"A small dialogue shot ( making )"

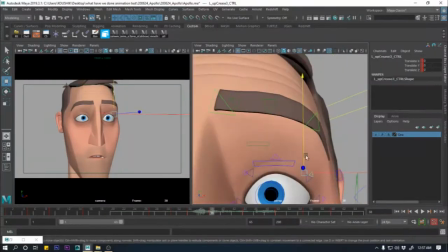Keeping the shapes clear.
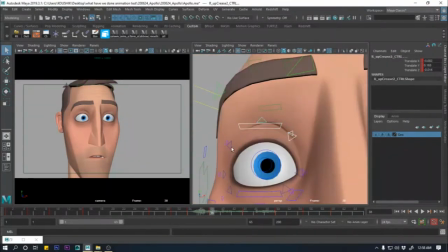Complicated shapes often destroy the connectivity between character and the audience.
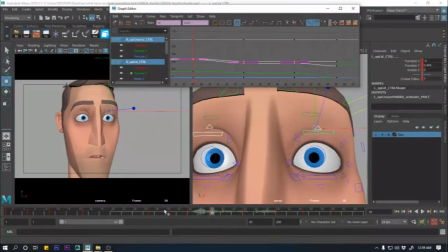That's why it is necessary that you keep everything simple and clear. Now I'm adding the details on the brows and little movements, subtle movements.
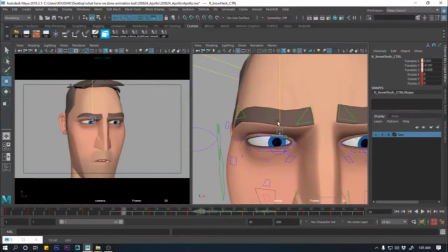I'm keeping that in mind. For a squint face, the cheek muscle and the eyebrow,
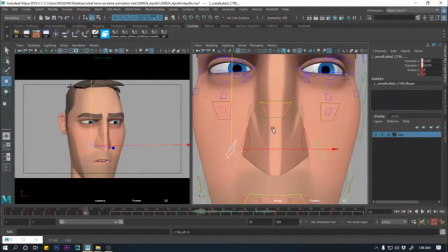those two muscles will make the eye smaller. It will push the eyes.
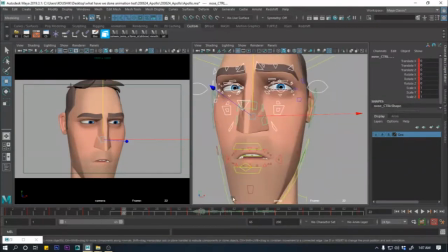You have to make sure that everything is connected. Every muscle is connected to each other. One muscle pulls the other and that other muscle will pull the another one.
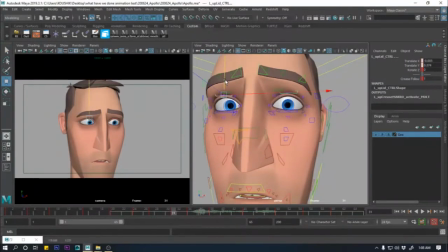So when you're working on eyebrows,
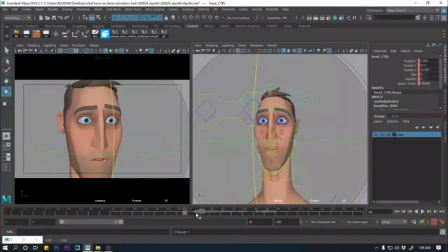make sure you're also working on the cheek muscles that is pushing up.
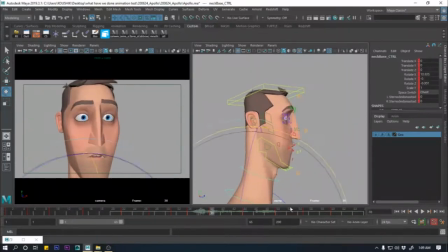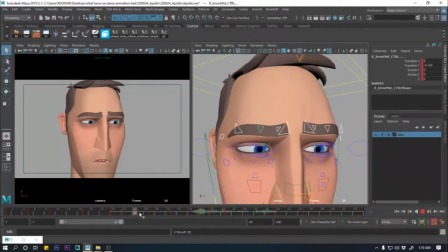Now my after the facial stuff is done,
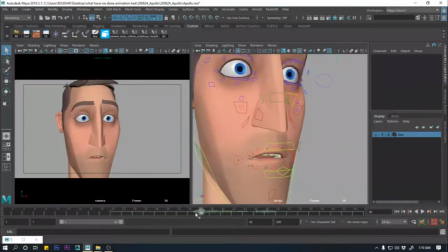eyes and muscles are working fine, I will move on to the lip sync.
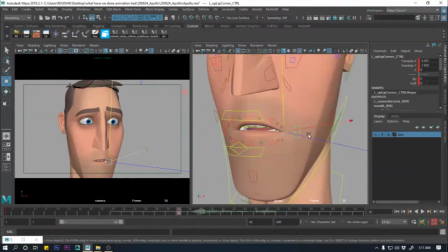For this shot, he is mumbling.
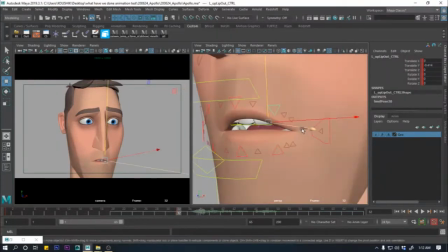He is mumbling. The lip are not going to work.
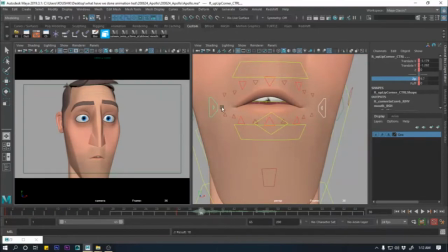Major movement will not happen in the lips.
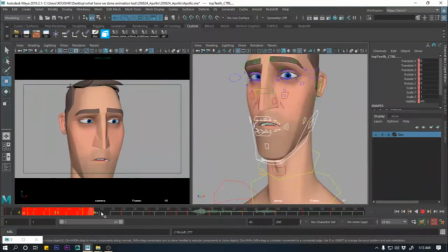He will do like very small but subtle, but the shapes needs to be clear.
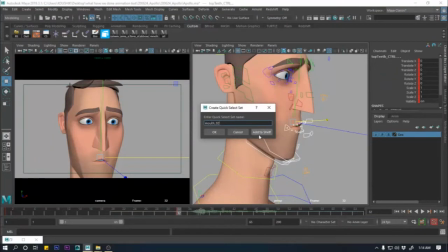Movements are not going to be too much as he is mumbling here.
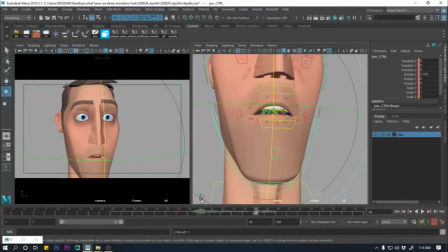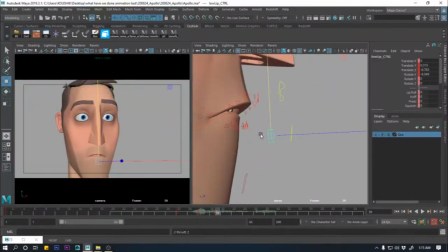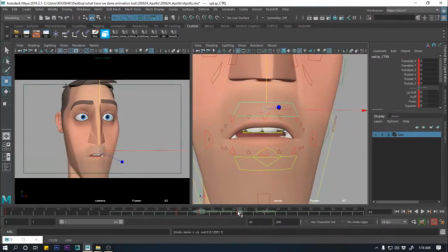Always, mostly I do lip sync after the animation, because what happens sometime
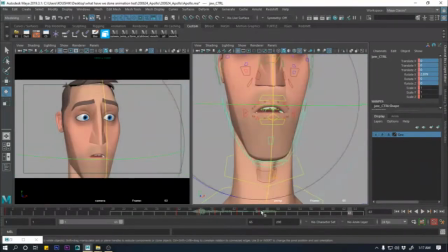the lip sync destroys the feel of that
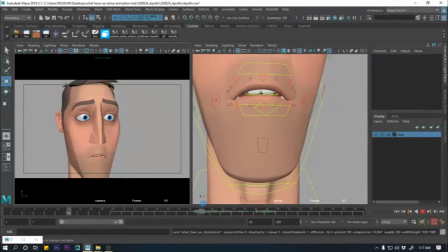internal body thought.
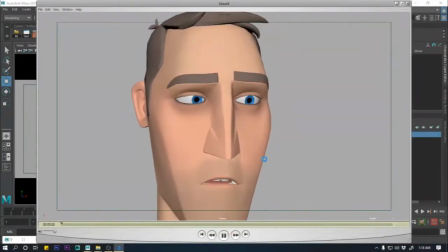The character needs to think and act, and his lip sync should not suppress that acting.
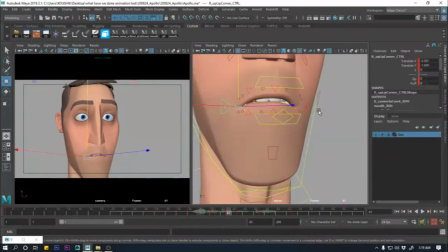So that's why first make sure that body is working fine, body is saying what is it needs to be say. After that, work on the lips and the dialogues, whatever it is.
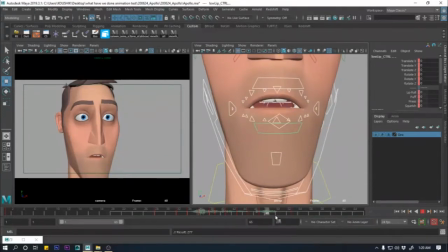But yeah, we say through our body rather than our mouth.
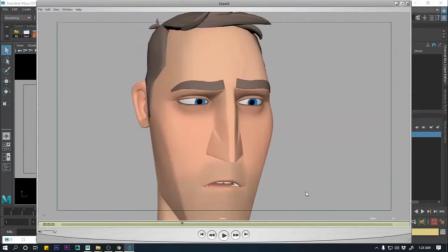Once the lip sync is roughly done, then I'll start polishing and do bits of work here and there.
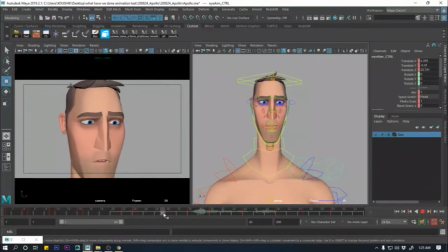As I said earlier, the eye dot is important in this shot. You have to make sure that eye dot is connecting with what he is thinking.
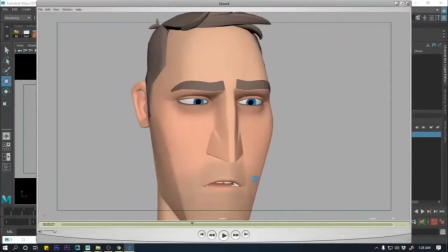These small shots are very crucial for a whatever it is, whatever production you are working.
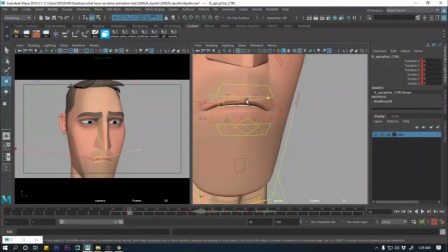If it is a movie, it is a short film, it is a TV series, if it is a game, these small shots connect the story.
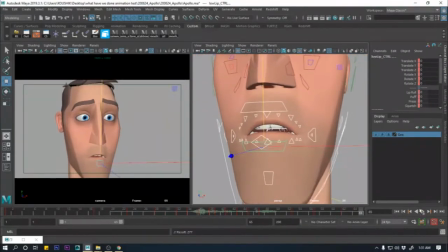If a small shot is like it's acting or
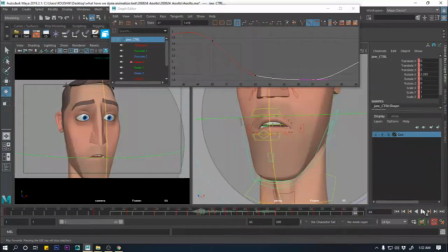action is out of place, then it will be a sudden pop. From this
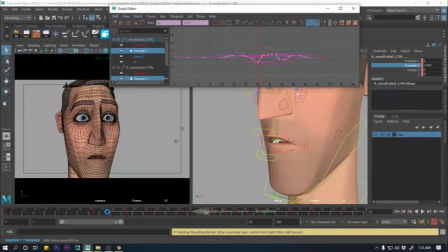wireframe, it will be easier to see if everything is moving, every muscle is moving or not, or it is working fine or not.